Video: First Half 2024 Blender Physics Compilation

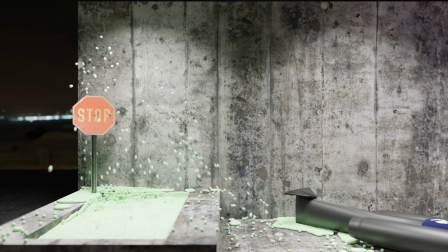And it didn't help that my computer was a laptop with a
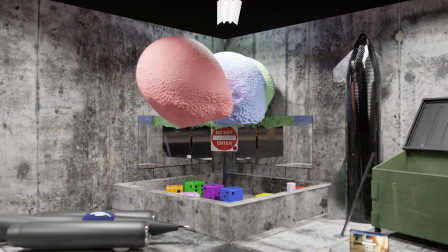AMD CPU, or rather an AMD
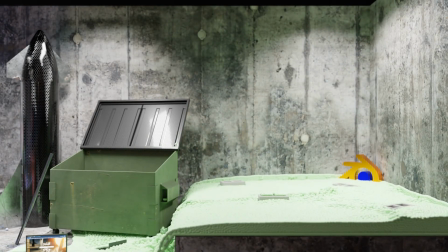APU, because it had no discrete graphics or anything like that.
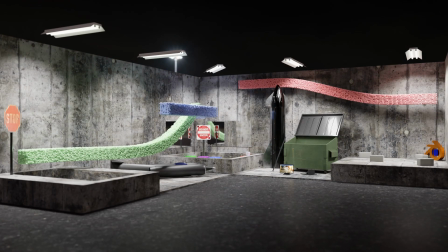It was just a 2-core CPU without hyperthreading.
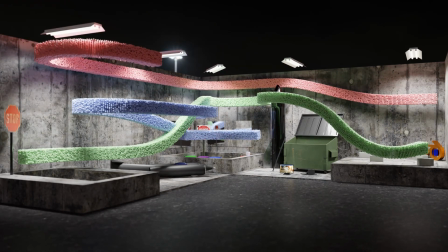So you only had 2 cores, and doing anything like this, it took so long.
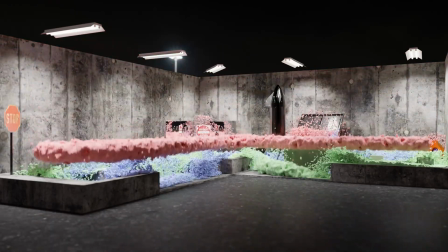I mean, literally 50 times longer.
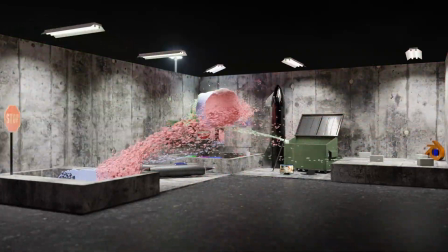And rendering was out of question.
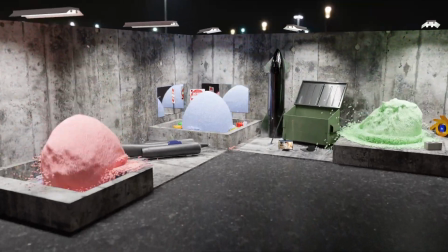I couldn't render this stuff with that. I had to use
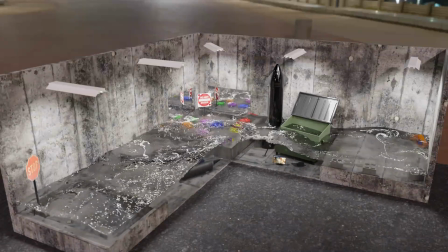Sheepit, which is like a rendering community type thing, in order to render my projects.
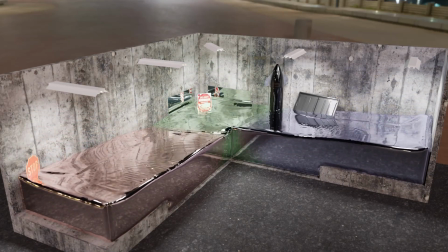Here I'm using flip fluids, high viscosity flip fluids.
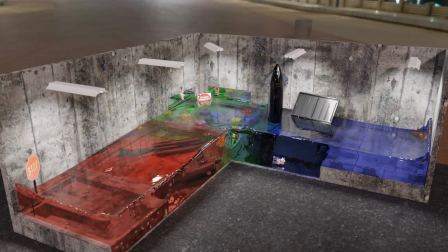Of course, the flip fluids was penetrating the walls of that
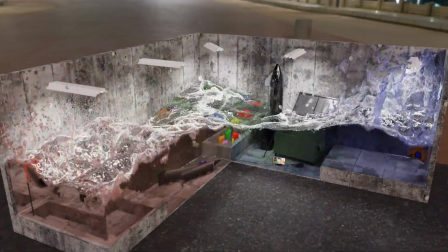dumpster, and I couldn't get it to stop doing that.
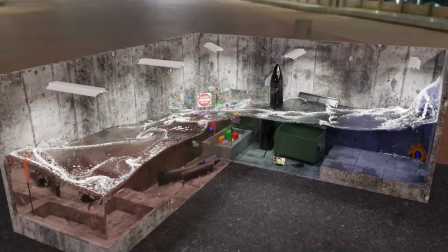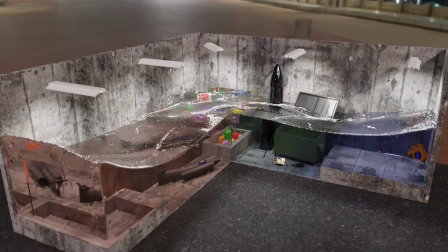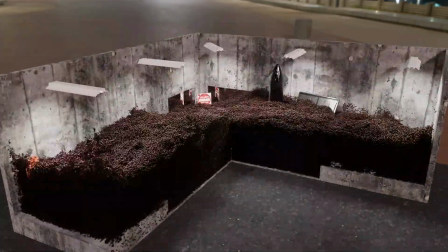And this, believe it or not, this is actually flip fluids as well, except I don't have a mesh,
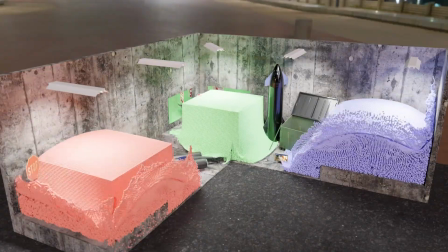and I'm having it actually generate the particles for the fluid itself.
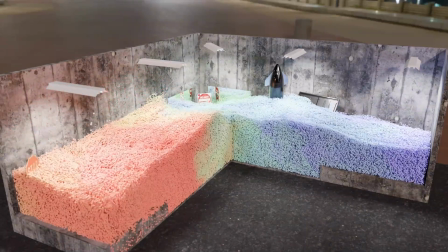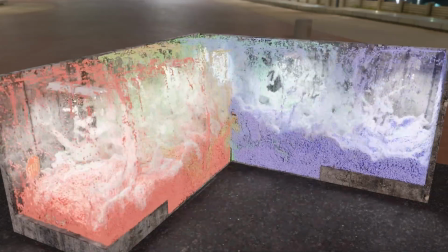And of course I am using color box to actually mix individual colors.
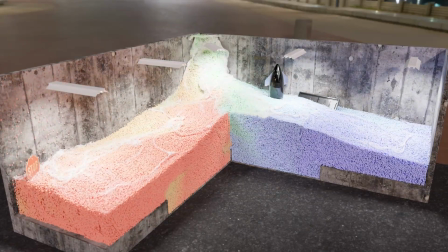And what I wasn't actually expecting is that it would work with the particles.
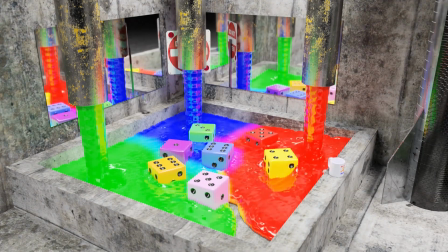And the particles were actually changing colors, or mixing, their colors were mixing as well.
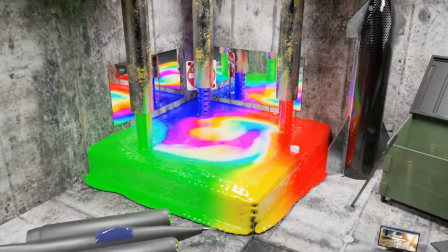And this, of course, is color box with flip fluids.
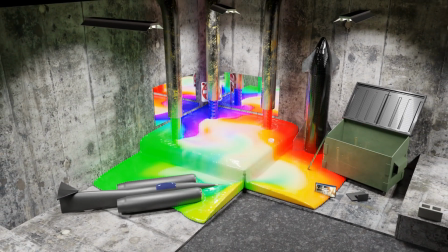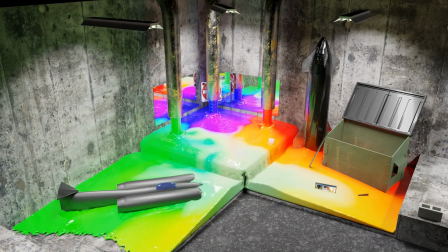Is it color box or mix box? It may be mix box, but you get what I mean.
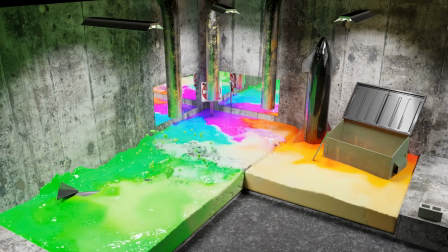Basically, a new part of flip fluids that they added maybe a year
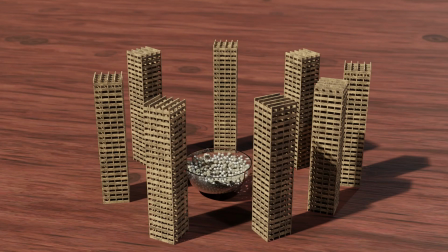ago that allows you to actually mix different colors of fluids.
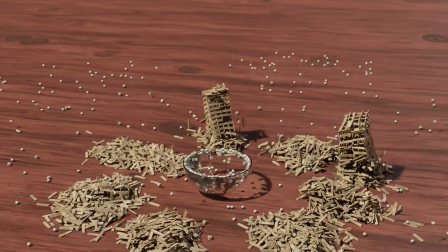And of course, here's just some rigid body towers made with Kevlar planks with a whole bunch of
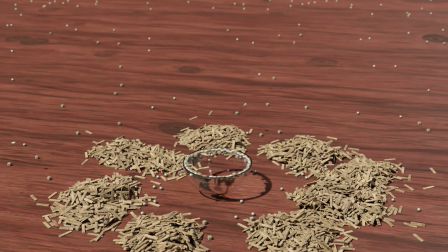spheres inside of a rigid body bowl that's spinning, and centripetal force is ejecting the spheres and tearing down the Kevlar plank buildings.
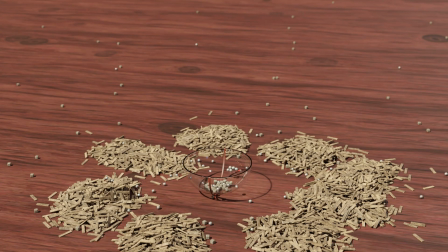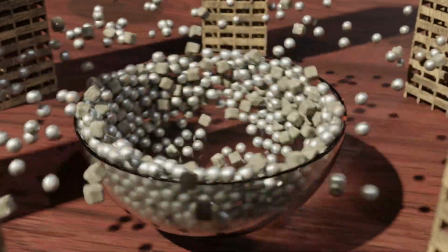Of course, I added that red stripe onto the bow because
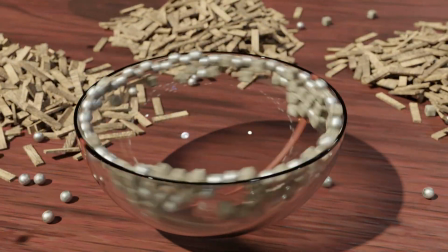whenever I first started rendering it, you couldn't hardly tell that the bow was spinning because it didn't have any texture to it.
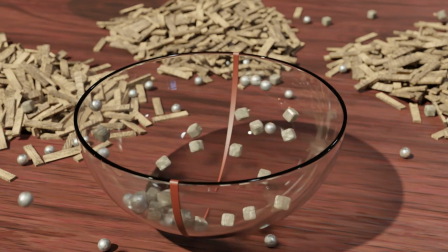It was just plain glass. So I added that red stripe just so it'd make it easier to see that the bow was spinning.
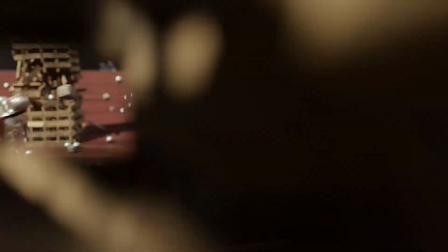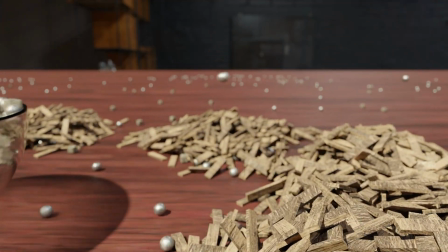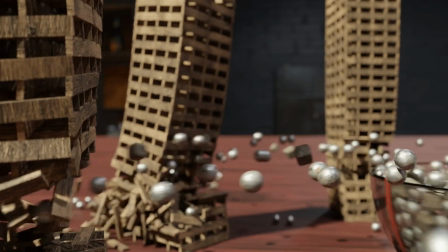Again, right here, I'm kind of overusing depth of field, but it works fine
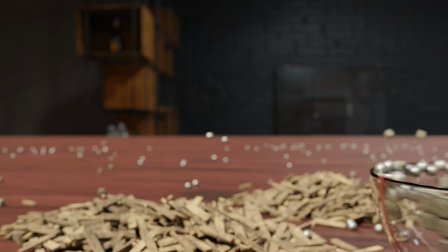even with this much depth of field whenever the camera's sitting steady.
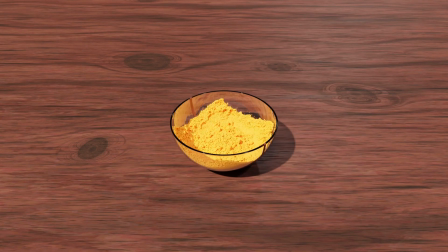But if the camera's moving around, it kind of looks weird.
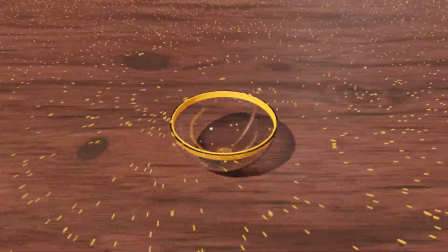I just kind of like the way that looked. Of course, that's fluid particles.